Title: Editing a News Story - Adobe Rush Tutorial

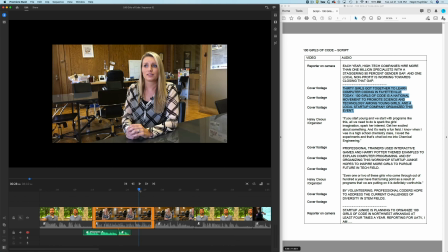And with the magic of speeding up video, I'm going to record the other tracks and add it to here.
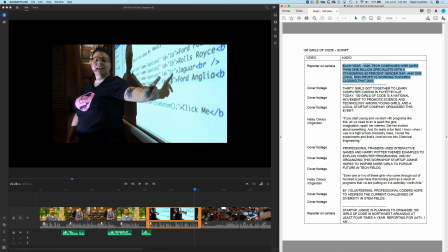We just finished half of the project because we laid all the talking heads here,
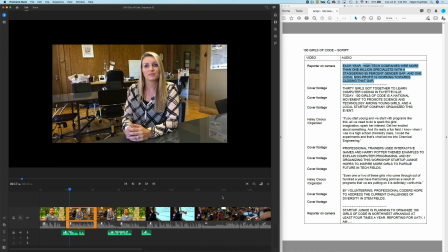so to speak, on our timeline and recorded our voiceover track. Now we're going to move on to part 2, which is B-roll and all the cover shots that we have to add into the story to make sure we don't have jump cuts and all that kind of stuff, to make it all work together.
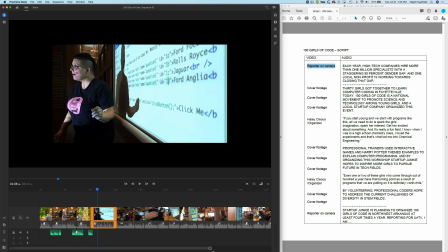I'm going to grab this circle here to expand, just to show you how many cover shots that we have.
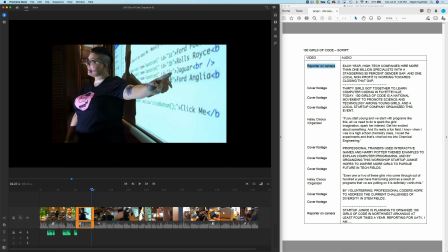We have about 20. Probably we're not going to use all of them, but now just looking at the script here,
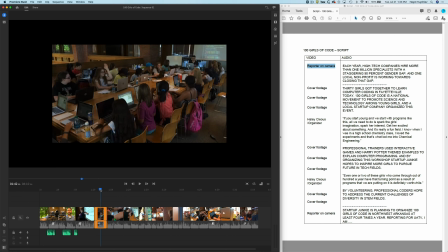we can kind of pick the shots that will probably work better than others for us. For instance, I think of it as in sentences. For sentence 1, I just need one shot. For sentence 2, I would need another shot. For sentence 3, so you got the idea.
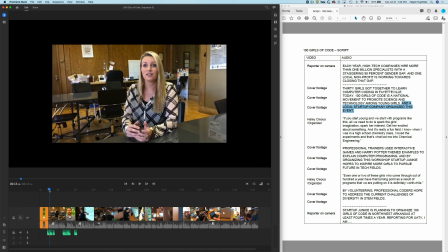For this voiceover track here in between, I would need 3 shots. And I'm going to try to match them to what I'm saying in the script. In the script, I say 30 girls got together.
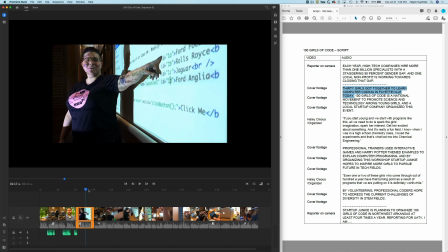So probably the best shot for that would be this shot,
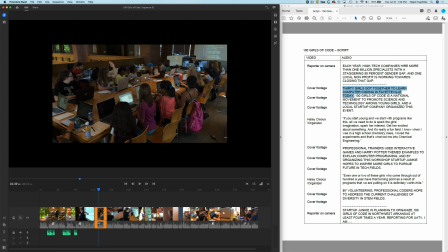where it's a wide angle shot and we are seeing most of the girls here in one wide angle shot. Before we start editing, let me mention something here. So if you listen to them, they're all kind of loud here.
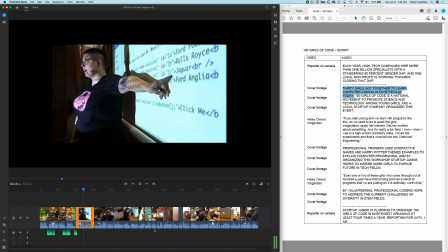Not own a Jaguar. I'm sorry, he just did not.
And if we layer it over our voiceover tracks or our interviews, it will overpower those clips.
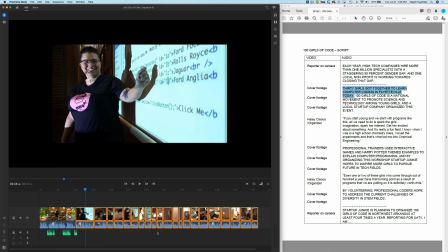We could just select all of them and lower the volume on all of these clips here on one click.
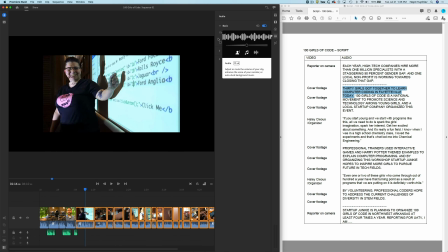If you go here to this audio tool here, you can control the volume of all those selected clips. But remember, you need to select all of them. And I'm going to park it around, let's say 13, maybe between 10 and 15.
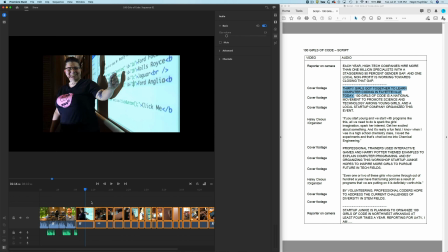And we don't want to completely mute them. Please don't mute your cover shots,
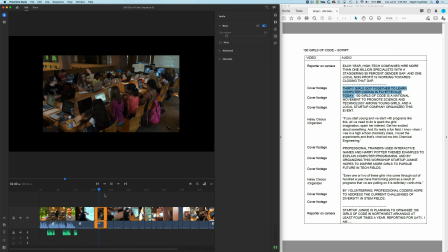because it's going to sound and look weird when we clearly know that there is something happening,
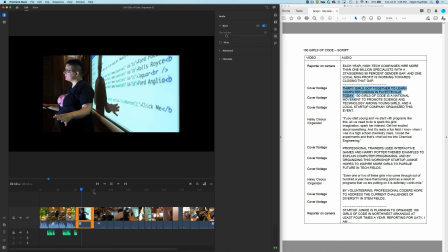but we're not completely hearing what's happening. So we should barely hear what the person is saying and what's happening in the background.
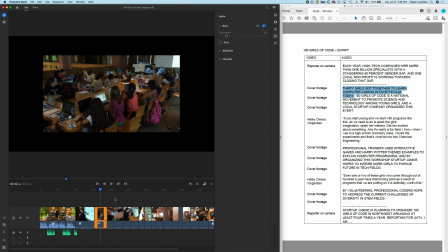So we fixed the audio problem. Now go ahead and start looking and picking our shots here to add to our story.
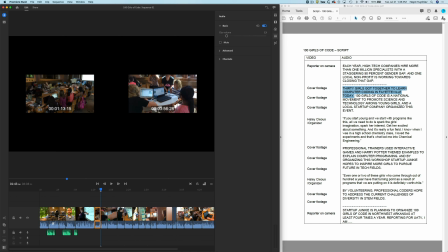So I like the shot here. We have a wide angle shot. So I'm going to kind of trim it just a bit,
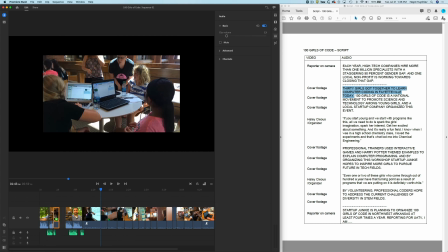and then I'm going to drag and insert it between my first shot right here,
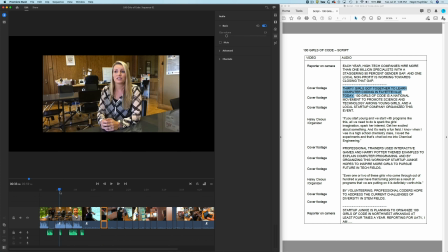between my talking head and the Haley Cleese's first soundbite here.
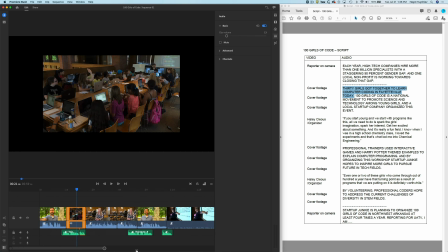And if I'm going to zoom in here, let's see what's happening. If we just listen to it now, here's what's happening.
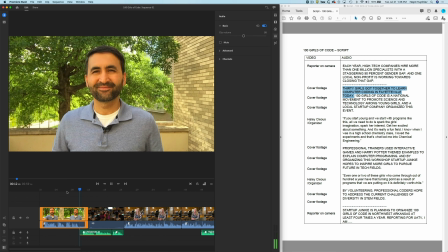And one local nonprofit is working towards closing that gap. 30 girls got together to learn computer coding in Fayetteville today.
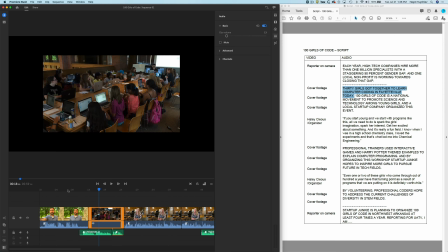100 girls of code is...
So it's kind of working, kind of not working because of the clip placement here.
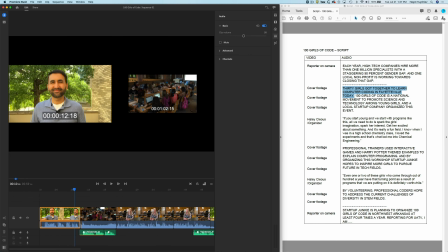And we can easily trim these. So we don't want to see, obviously, how am I awkwardly standing there.
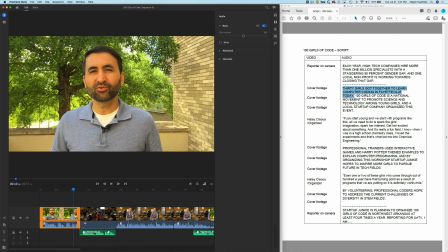So I'm going to trim the beginning, the ending of this clip to where it is... towards closing that gap.
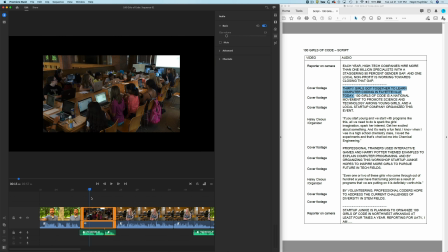30 girls got together to learn computer...
Has a good pacing here.
30 girls got together...
So that's a good pace there. You don't want to do it like overlap it like this.
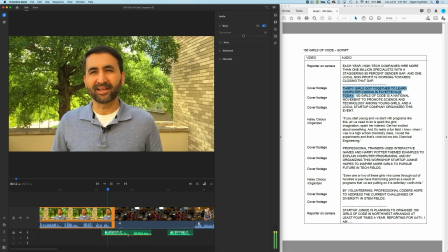Is working towards closing 30 girls got together.
So yes, you don't want to do that, but you want to give it just enough breathing space between this soundbite or my talking here and the voiceover to where it all kind of sounds natural. So I added that. Now let's listen and see what we got here.